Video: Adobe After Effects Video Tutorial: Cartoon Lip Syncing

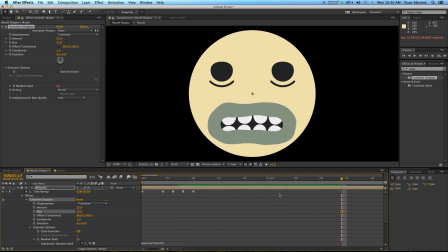12:18 And now, even if he's doing nothing, the shape is being redrawn randomly. So it seems like it never repeats. Someone has redrawn this every time very wonderfully.
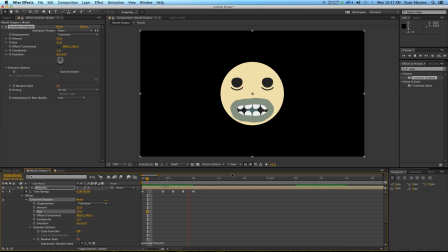12:30 So that's a little trick you can use to sort of get a little hand-drawn action in here, if you would like. I mean, this character design lends itself to looking lazy and crappy, so it's good to fake it in that way. And you'll need to basically tweak these numbers to sort of get them where you want them.
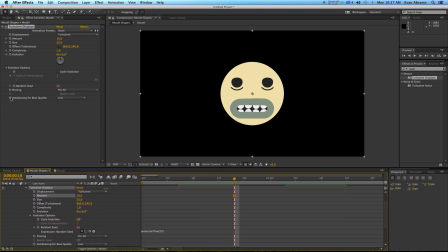12:48 But this random seed here is going to really propel that.
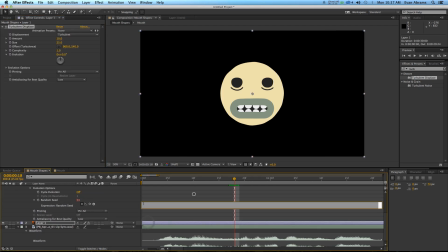12:52 So copy this and apply it to this as well. so everything's getting the treatment. So you can see how that works quite simply. And if you check out, watch the intro a little bit more, you'll see there are a lot of little mistakes in how the speaking works.
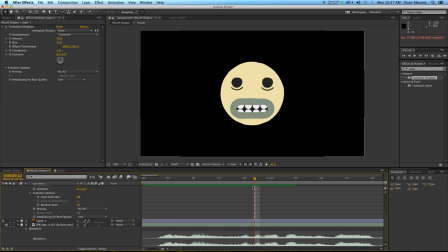13:08 But in general, if everything is moving, you have more movement in the scene, you're going to be able to get away with a lot more. But hopefully this gives you a good primer for a technique for lip syncing in After Effects.
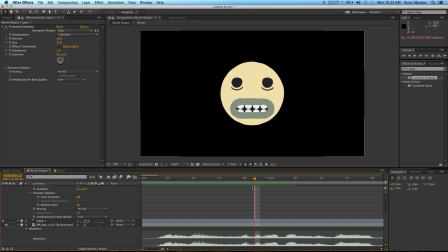13:21 This has been Evan Abrams for premiumbeat.com. you should stop by premium beat for all of your music and sound effects needs all cartoons need cartoonist sound effects so definitely check that out and if you want to learn more about after effects other applications then check out the blog on premium beat or
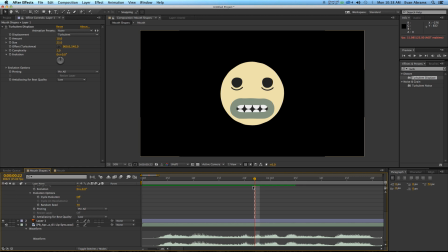13:38 check out premium beats channels on the vimeo and youtube and stuff like that it's great stuff there you should totally subscribe it'll be rad if you want to see more stuff that i do i'm evan abrams check Check out evanabrams.com, EC Abrams on YouTube, EC Abrams on Twitter. Look me up in the author's section on Premium Beat, see more of my stuff.
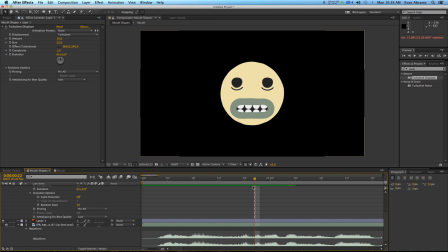13:57 And yeah, I think that's about it. Thank you so much for watching, and best of luck with your character lip-syncing.
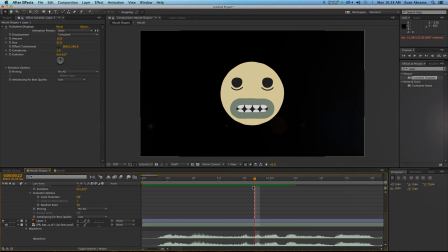14:04 Thanks again, and have a nice day.